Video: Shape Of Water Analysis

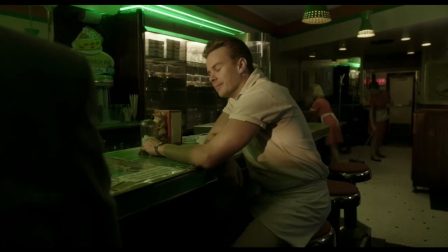And, uh, my best friend's not much of a conversation. You see, that's part of being the job here.
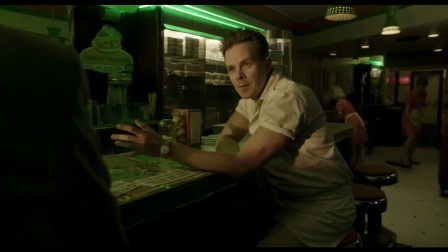It's like being a bartender. You serve people pie, you listen to the proms, you get to know them.
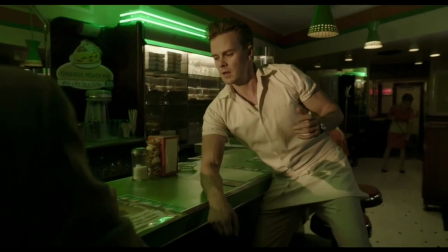I'd like to get to know you better. What the hell are you doing, old man? Oh.
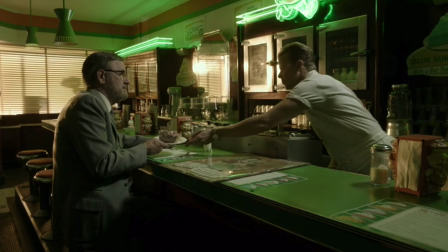What's interesting about the scene is that the man at the counter gives him a red pie instead of key lime.
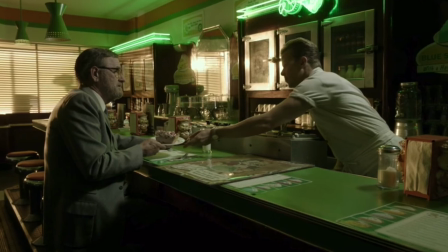With red as a symbol of progress, Giles tries to make a move on the pie shop employee and is brutally rejected.
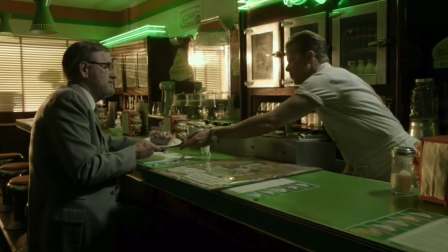Giles tried to progress and to become more open with who he is when eating the red pie but ultimately failed due to the quote-unquote green status quo.
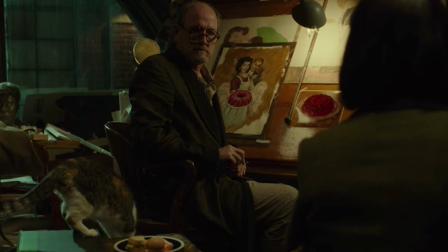Another reason why he fears progress is because of his age. In a scene later in the film while he's talking to the fish-like creature, he says,
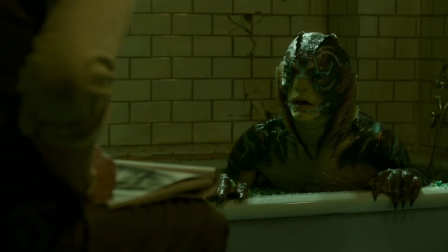Sometimes I think I was either born too early or too late for my life.
This shows that his age affects his strive for progress.
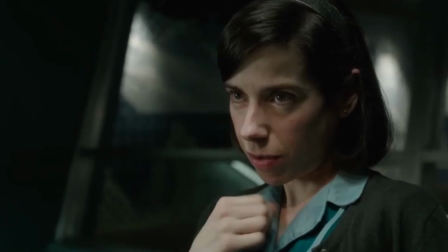Lastly is Eliza, who is mute and is the protagonist of the film.
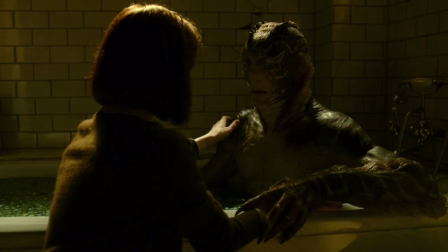As mentioned earlier, during her janitorial duties in the lab, she builds a connection with the fish-like creature and they eventually fall in love.
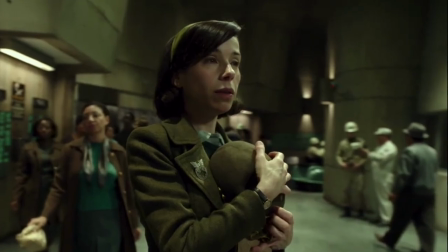Early on in the movie, Eliza is dressed in green for work, and we see her stop at a shop to look at a red pair of shoes.
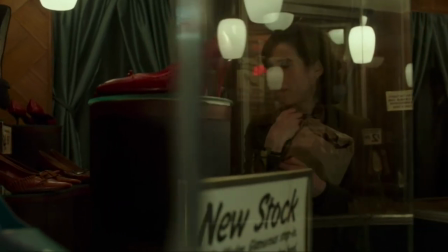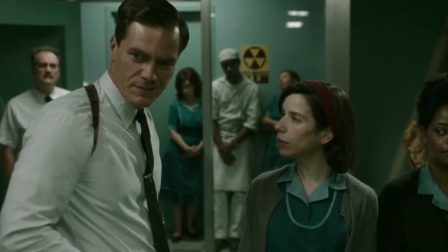This scene shows her longing for progress and striving to become truly herself. We see a change in Eliza after she rescues the creature from the lab.
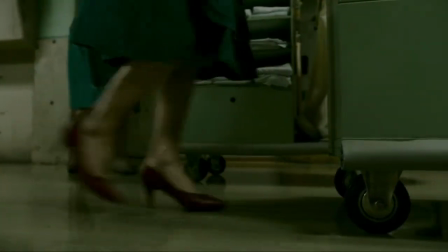She starts to wear red to work and finally finds her voice by telling off Strickland, all while wearing a red headband and the red shoes she was eyeing in the store.
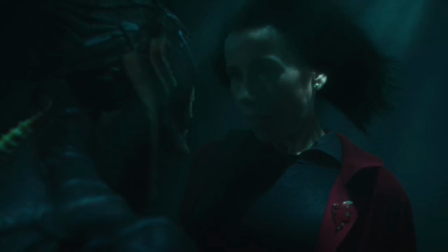In the very last scene, the creature and Eliza are underwater, and she is fully dressed in red, signaling she has finally reached enlightenment and found her true self.
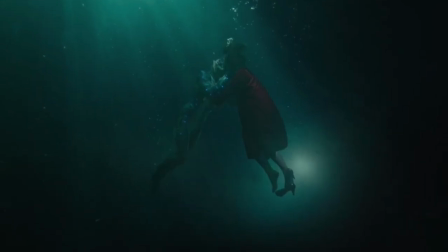Overall, Guillermo del Toro's use of color between green and red highlight the changes in characters throughout the film.